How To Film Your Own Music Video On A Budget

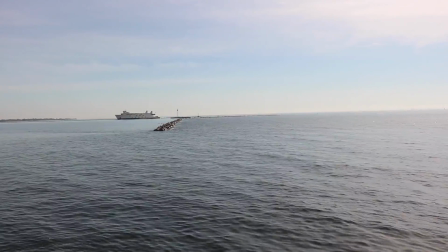Alright, then I did a couple shots where I just kind of panned it left to right, where I use like trees, just to get random shots.
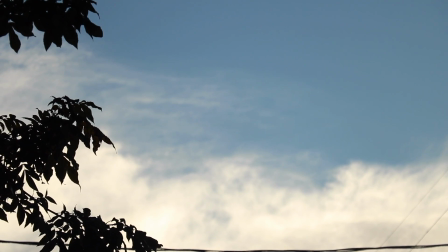And that's one of the things you guys want to do, is just get, you know, random shots in there, just to have those extra shots to throw in there to go with the video.
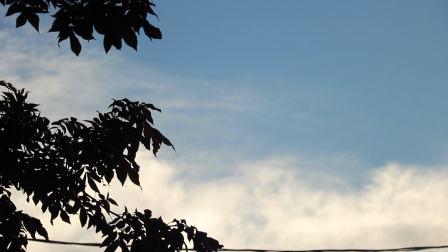Now, another trick I used was with the plastic bag, is the scene with my kids sitting on the bed.
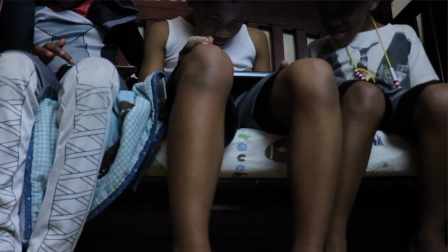I had all three of them just sit on the bed, and they were all watching something on a cell phone.
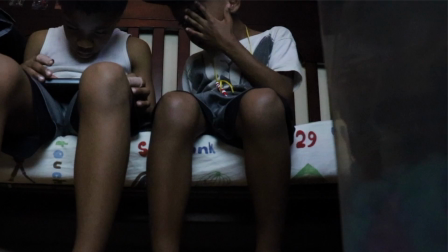And with the plastic bag, what I did was I just sat the camera on the bag, on the floor,
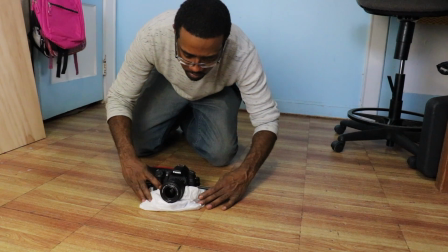and I slid the camera around the floor pretty slow, just to get that nice sliding effect,
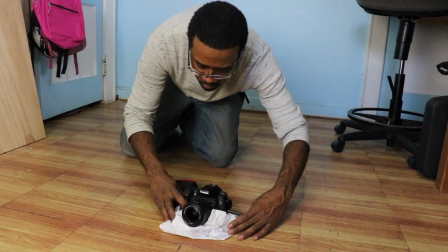as if I had a slider, because I don't have a slider.
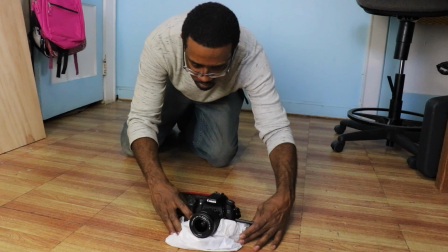So I kind of just thought of it, and I was like, I need something to slide and make it slide smooth, because it wouldn't slide across the floor smoothly.
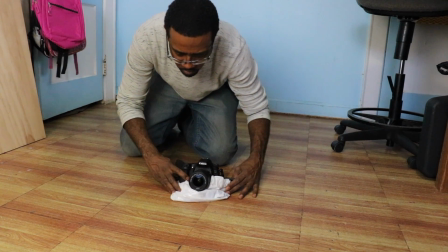So I came up with that, and that actually came out really nice, and I'm really satisfied with that shot and how it came out.
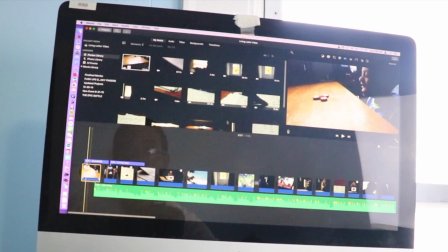Another thing you want to remember is when you're editing these videos, especially with a music video, you don't want to have your shots, you don't want them to be too long.
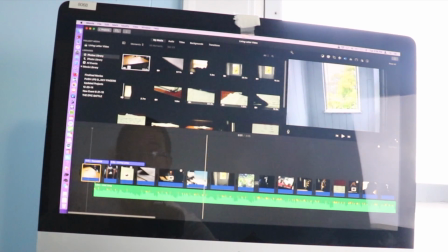You want to like keep your cuts between 2 to 3, maybe even 4 seconds at the most. I think I had one that was almost 5 seconds, depending on what it is. But you don't want to have, like 10-second shots in there.
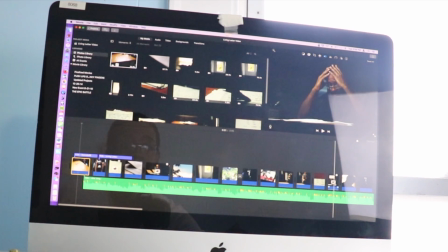You're just in one scene, unless it's that type of video. There are some videos where they use one shot, but they're moving the camera around a lot, where the person's like kind of walking through the neighborhood or something like that. They just did everything in one take just to have that effect.
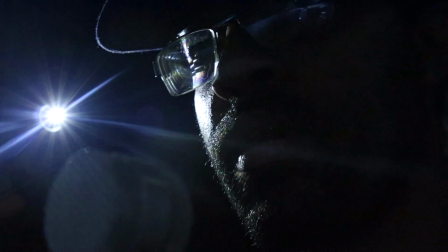Then there was this shot where I wanted like that dark kind of stage-like look,
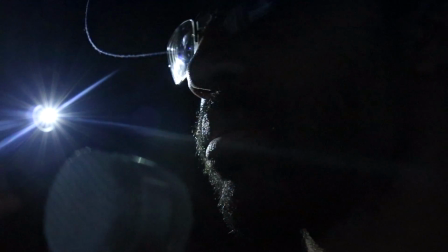and I didn't have a stage, so I had to come up with something.
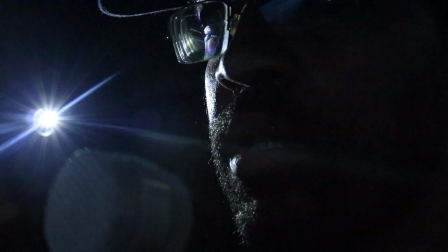So what I did was I opened my closet door and I hung a black blanket over the clothes inside the closet.
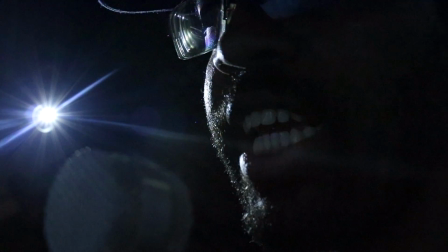And then I took my cell phone and I turned on the flashlight to the cell phone.
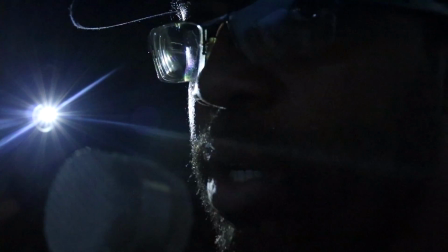And that actually created a nice effect. And what I did to get that to give it that look was
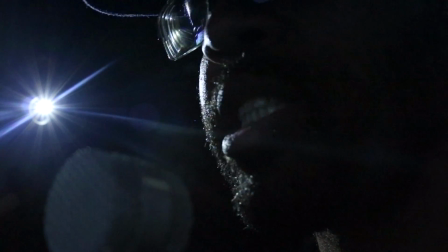I turned on, well, not turned on, but I use the flashlight from the cell phone, and I'm actually holding it against the wall with my hand.
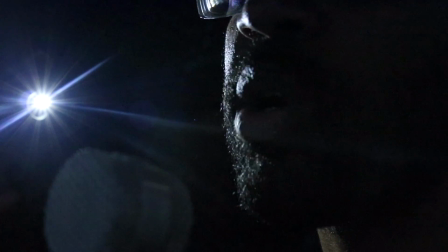Most people think I have some kind of special light that I did that with.
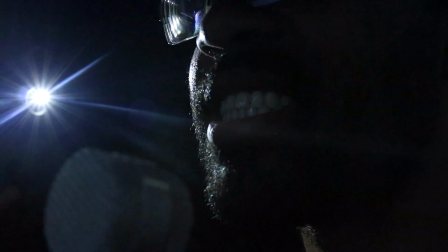And what I did was I went into my camera settings and I adjusted the ISO and the aperture. I darkened it pretty much, just so that all you would see is
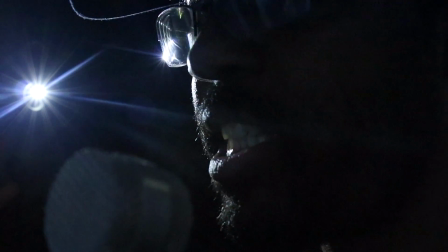the light from the camera and the reflection of the light on my face.
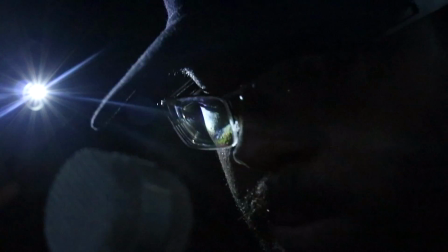And it darkened out the back of that scene pretty well, so that way you couldn't see anything but what I wanted you to see.
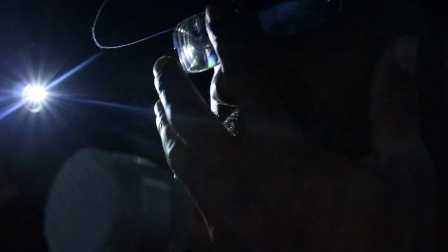And that's another thing too, is when you're to get that cinematic look, you want to play around with the lighting.
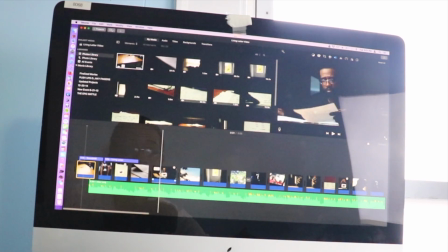You're gonna have to position it, keep moving it around until you get it to look the way you look, and then you're gonna have to play around with the lighting in your camera, the lighting settings,
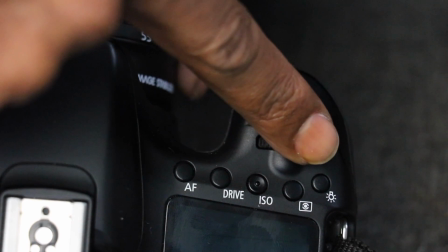meaning the ISOs and the aperture settings in your camera, just to get it to have that nice cinematic look.
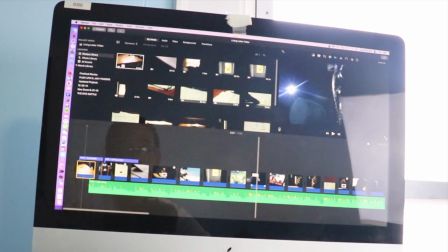And a good camera to have is, like in this video, I'm using the Canon T6i.
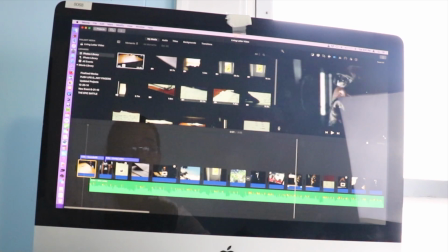It actually has really clear video. It is a 24 megapixel camera. I would say anything below that, a 20 to 21 megapixel might be okay.
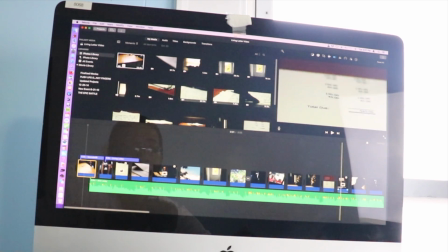But as far as cameras that I've owned over the years, this camera actually comes out the clearest,
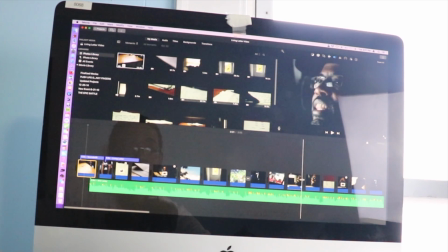especially when you load it up to the internet, like on YouTube,
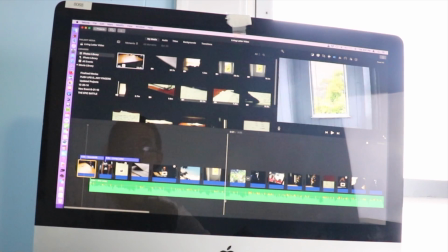because I've noticed over the years that every time I would upload a video to YouTube, it would distort my video. Once I uploaded it, just destroyed it.
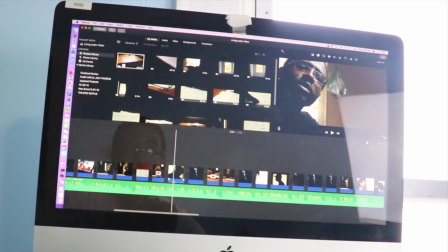But with this camera, since I've gotten it, it's actually kept the quality pretty nicely every time I load it up to YouTube.
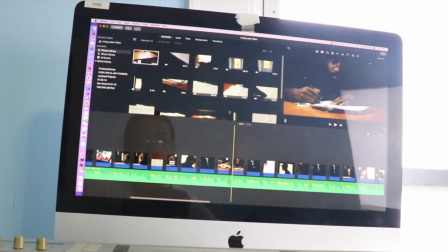So just a suggestion there.
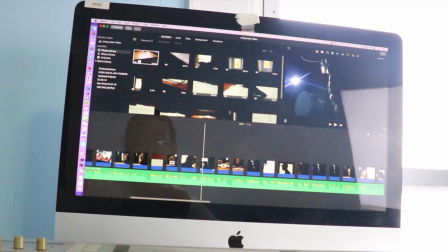That camera will run you around, I think I got mine for about $550 on eBay or something like that. So they're about $500-600 for these cameras. And you do want to get the kit. If you can get a 18 by 135 lens, I would suggest getting one of those.
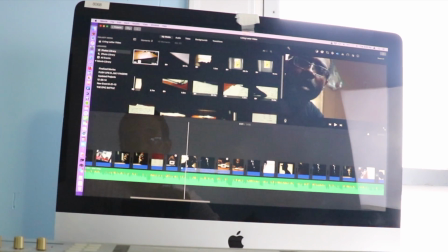Or if you want to get the standard kit, which comes with the 18 by 55 millimeter lens, those will work too. But I like the 135, the 18 by 135, because you can zoom in closer with that, and it is a better quality lens.
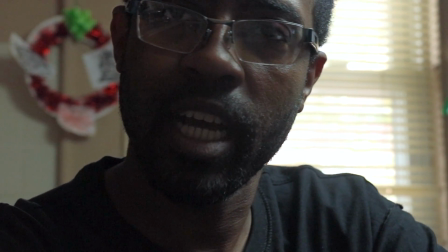All right, now moving on to this shot right here, where I'm actually rapping.
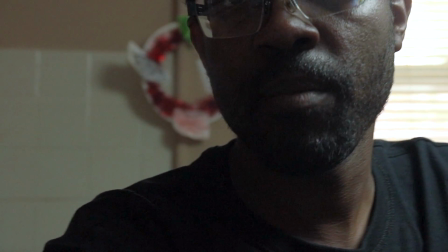I'm actually sitting at the kitchen table. Most of this video was shot in my kitchen, where you see the camera moving around.
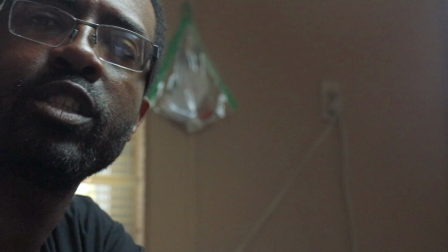And that's one thing too, is you want to make sure that you have a lot of movement in your shots for the most part.
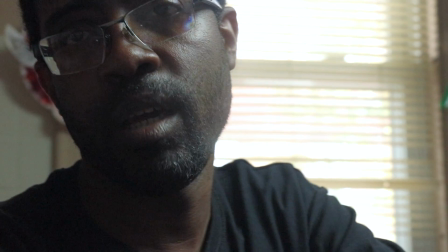Most of these shots I have movement. You don't want too many still shots.
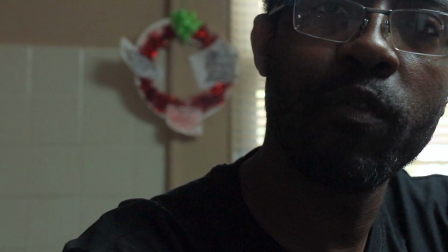It kind of looks amateur and boring at the same time. When you don't have any kind of movement.
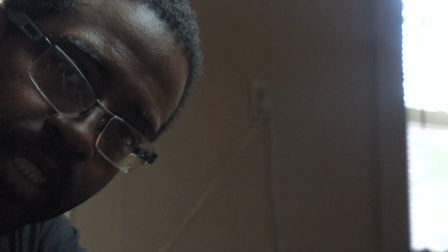So as I'm rapping, I'm actually holding onto the handle on my tripod, and as I'm moving around, I'm actually moving the camera with my hand.
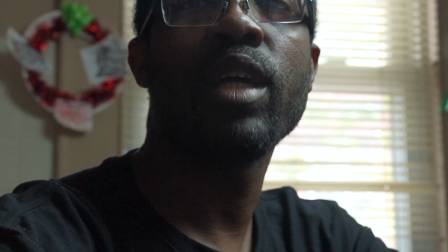I just zoomed in on my face more so you couldn't see my arm moving the camera around, and that came out really nice the way I did that right there.
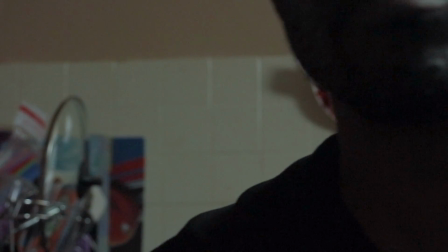And another thing too is when you're shooting a music video, you want to get as many shots as possible and just pick out the best ones.
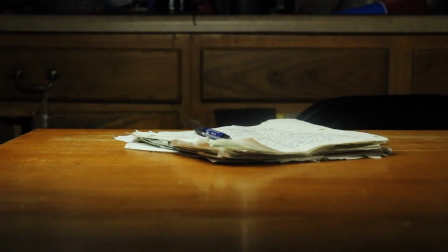And that's what I did, because you don't want to just take a bunch of shots and use all of them,
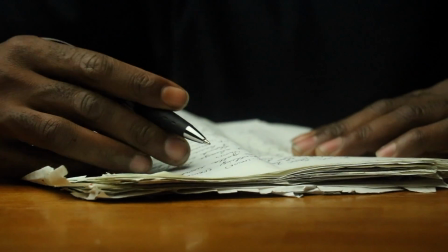because a lot of times you're not going to use every shot, and you're definitely not going to use every part of every shot when you're doing this.
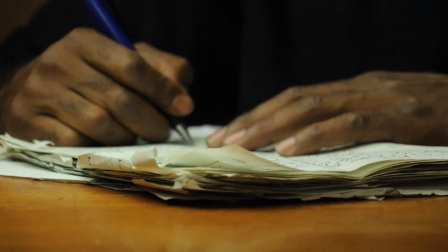You want to just take the best ones, because there were some shots that I got and I didn't like them. They looked, you know, a little cheesy, kind of amateur, so I left those out.
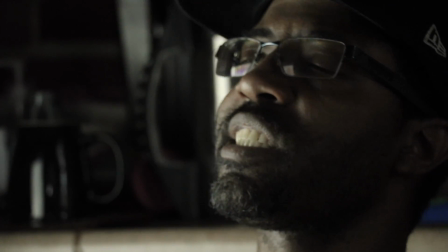I just kept the ones that looked really good, really professional, and it came out pretty nice.
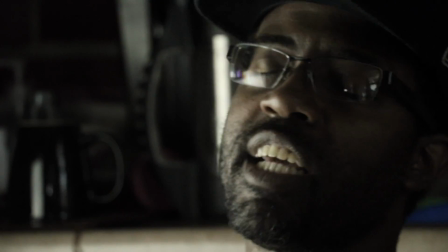And like even, and let's go to this shot right here where I'm rapping.
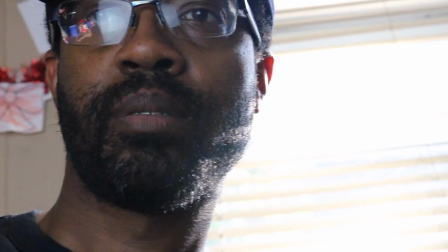You can see how I use the window light, and you can see in my glasses, you can see my softbox light right in my glasses.
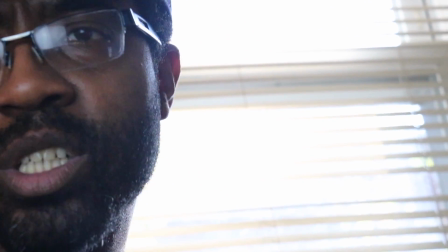You know, you see that white square right there, right in my glasses.
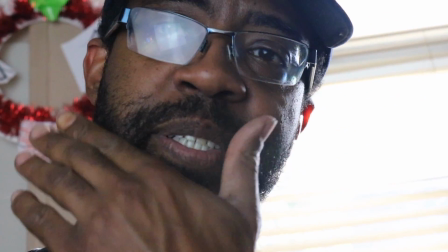It's reflecting off of me, but I was able to use the light from outside, the natural light.
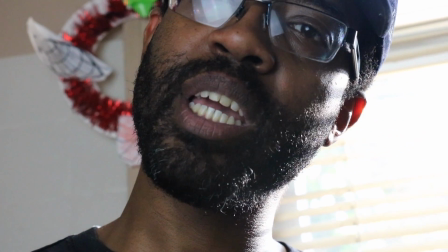The sunlight is actually shining through the blinds, and I opened up the blinds just to have that nice look where the blinds are reflecting off of my face.
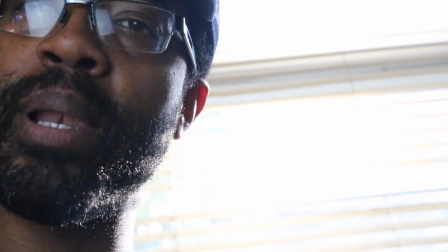And then I have the natural light, so my face is lit up more, because the camera will darken out your face more,
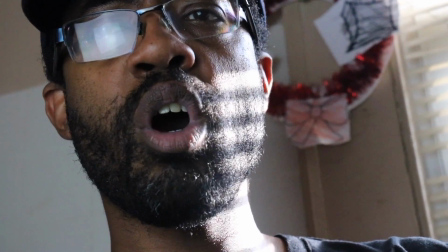and you'll have to use the artificial light from the camera, you know,
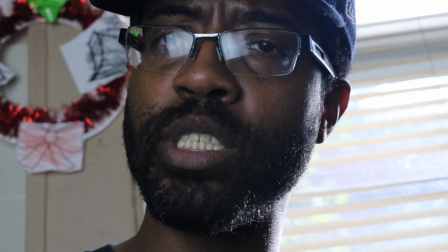using the ISOs and the aperture settings, which sometimes can create noise in your shot.
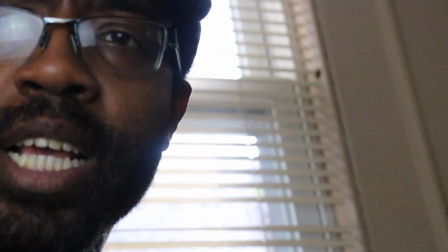So by using the softbox to light up the parts of my face that I want, you know,
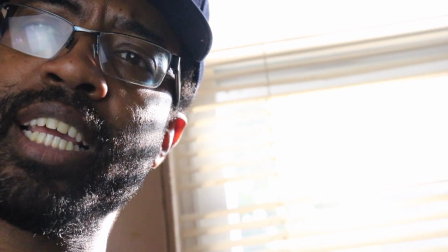so you can see my face, but then also have the sunlight shining on my face so you can see my face,
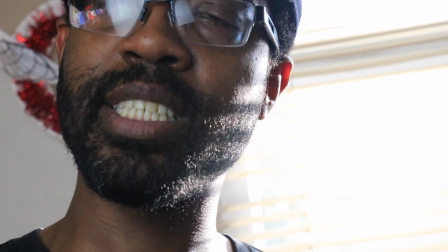that was very effective when doing this. And of course, I just kept the camera moving.
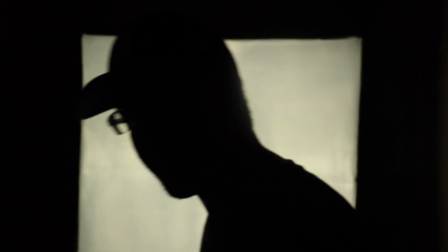And then I have a shot where I use my softbox right here, where this shot right here, I wanted like a silhouette shot,
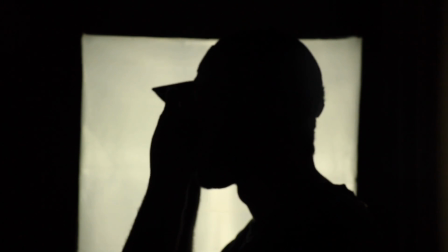and I'm actually sitting in my hallway, and I closed all the doors.
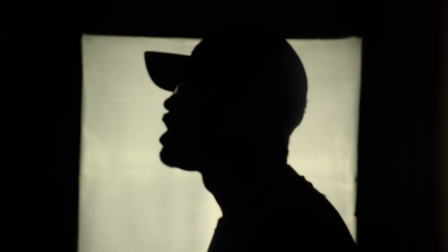There's a bathroom door and the bedroom door where the light was coming in, and I didn't want any of that light to be seen,
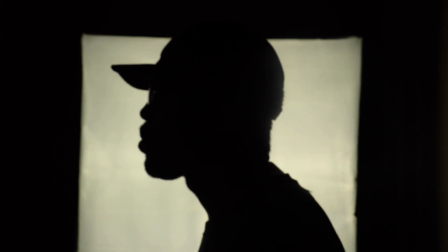so I closed those doors, and then I put the softbox at the end of the hallway right behind me, and I sat right in front of it. And then of course I used my my settings again, my lighting settings, my ISOs, my apertures,
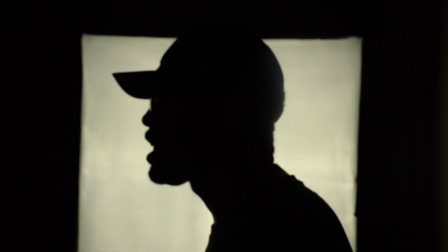and I just turned them down until all you could see was my silhouette and the softbox behind me,
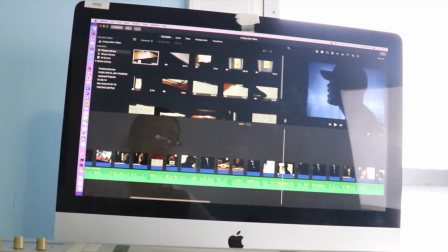and that had a really nice effect. Now this is actually a still shot, but what I did is when I went into iMovie, I used the Ken Burns crop effect to make it move, so it looked like it was moving around,
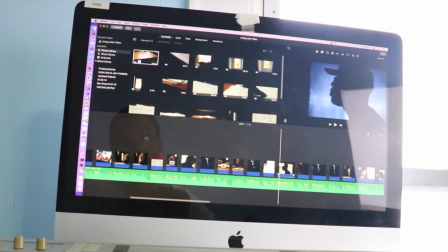and people thought I actually had somebody shooting right there and moving the camera, but it was actually just that shot that I used.
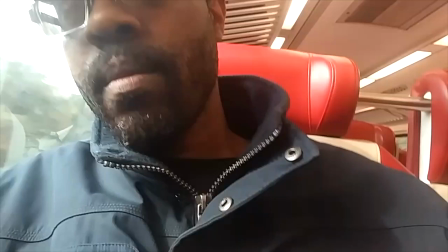I mean, that feature that I used in iMovie. And then I did this shot here on the train.
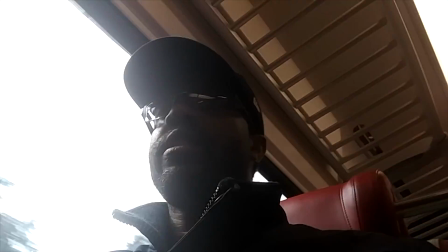I actually recorded this with my cell phone because I was actually on the way to work when I did it.